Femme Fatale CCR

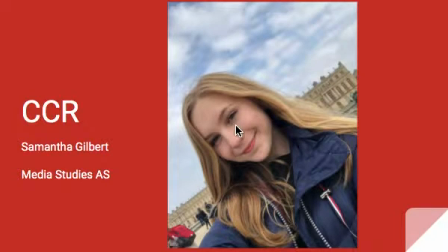(0:00)
Hi, I'm Samantha Gilbert, and this is my CCR for my Media Studies AS Level Film Intro.
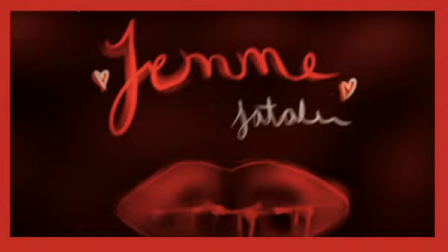(0:08)
Femme Fatale, a psychological thriller about a nice, sweet girl named Rose that everybody wants to be or be with, but there's something darker that lies within. I made the film with my 4 other group members.
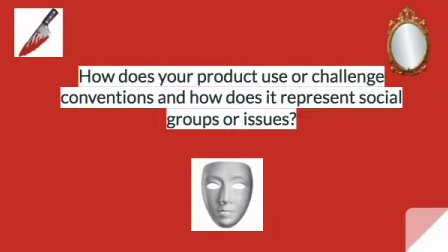(0:22)
First, I'm going to talk about how my film intro uses and challenges conventions as well as how it represents social groups and issues.
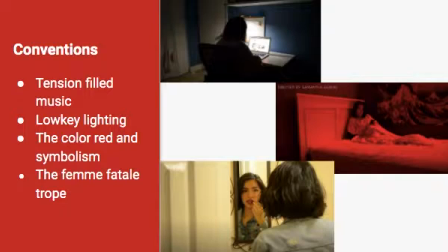(0:30)
When it came to conventions, we focused on a few in our film. We used tension-filled music to contrast the lightheartedness of the teenage girl in her bedroom, to instill the suspicion in the viewer of what is this girl really capable of.
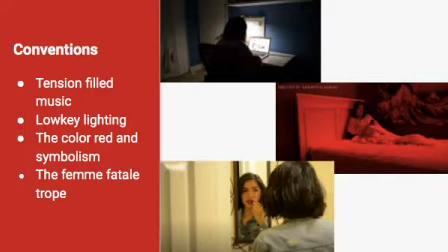(0:44)
This music is often known for being in thriller or horror films. Our genre is also known for low-key lighting. We used this as much as we could to create the eerie sense of darkness for the viewers. When Rose was in her bedroom alone, the laptop screen was the only light in the room.
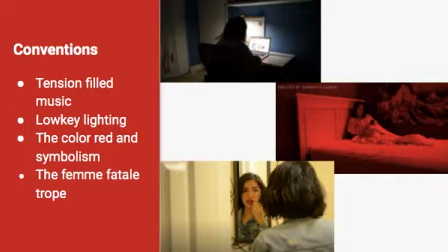(1:00)
The red lighting we used for the shots in her bedroom also created this feeling. We also utilized this red lighting as a part of Rose's red aesthetic. Continuing with that, red is the color we pretty much all associate with horror thrillers.
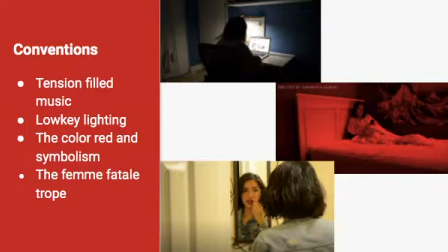(1:15)
We wanted to use red as Rose's signature color to symbolize her bloodthirsty tendencies that we aren't made aware of until the end of the intro. The red lighting, the red lipstick, and her name being after a red flower that's beautiful on the outside,
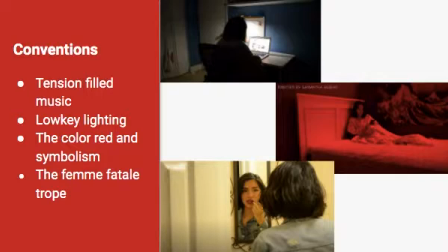(1:29)
but can prick you with her thorns if you get too close. These are all Easter eggs for the hidden killer inside her. We also added on to the femme fatale trope often seen in cinema. However, we hope to change the idea of the femme fatale in our film by approaching it a little bit differently.
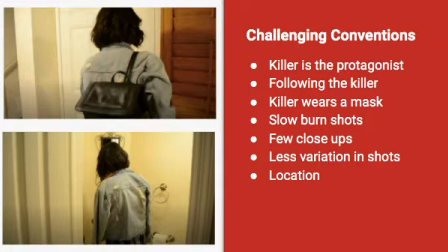(1:48)
Speaking of approaching the femme fatale trope a little differently, here's how we challenged conventions in our film intro. Our killer is the protagonist of the film. In the psychological thriller genre, we often follow a protagonist that is innocent and the victim.
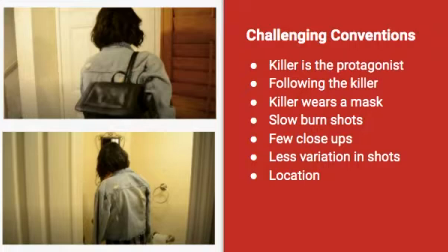(2:02)
In Femme Fatale, we follow the killer, Rose, and we get to see everything through her point of view, putting us in the mind of this twisted teenage maniac. Also, most thrillers build up the villain to be scary by having them wear all black or having them come off as evil towards everyone they meet.
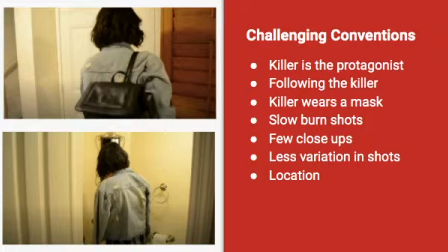(2:21)
Our film challenges this by presenting a killer without any of those qualities, one lovely on the surface but heartless deep down, wearing a mask. This is the psychological element of the film. Most thrillers also have quick cuts to create a sense of urgency.
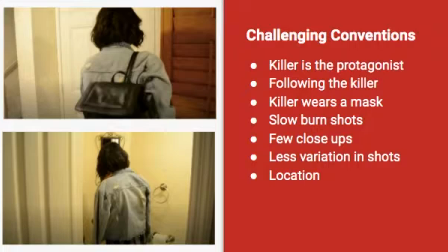(2:38)
We chose to have longer lasting shots instead, creating a slow burn kind of feeling that is not as intense in the moment but is more impactful as the film progresses. We also have a few close-ups to show Rose's face, as that is an important part of her facade, but we didn't use too many,
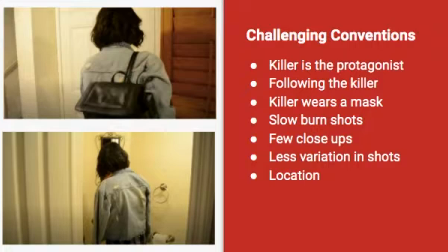(2:55)
as we felt full shots and mid shots should be utilized and should be just as important in showing her full fake exterior. We didn't use high or low angle shots as many thrillers do. This is because our film isn't supposed to feel too intense at the start.
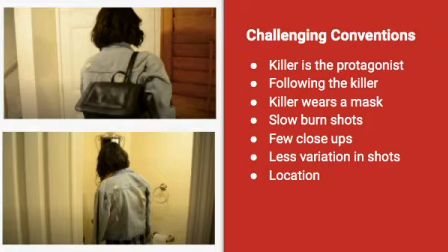(3:11)
Rather, the simplistic and natural nature of the shots is used to contrast the shock of Rose's murder at the end of the intro. The location of psychological thrillers are also very distinct, usually dark places like mental institutions, or lonely places.
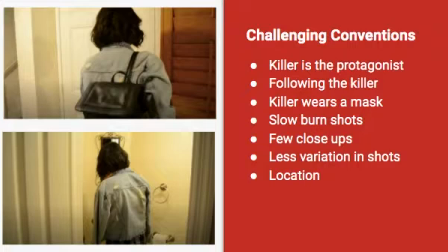(3:29)
Instead, Femme Fatale is set in a regular home with a regular teenage girl, another addition to the contrast of what she portrays and who she really is.
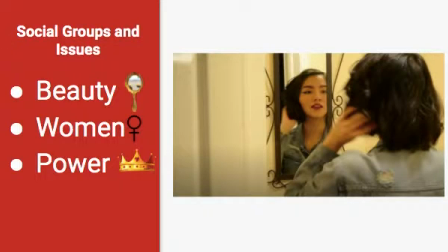(3:39)
Moving on to social groups and issues, I think that our film explores beauty, women, and power the most, and they all relate to each other. In thrillers, we don't often see a female psycho. In this day and age, it's much more accepted.
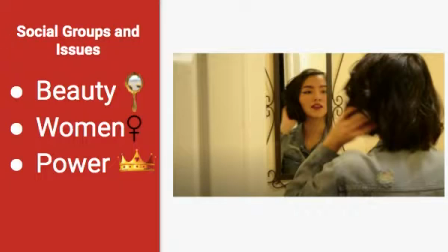(3:54)
However, female representation in the genre is few and far between. Putting a girl in a position of power, the brains, manipulating every guy she can, and killing them, is not often represented in media, and when it is, it can be overlooked.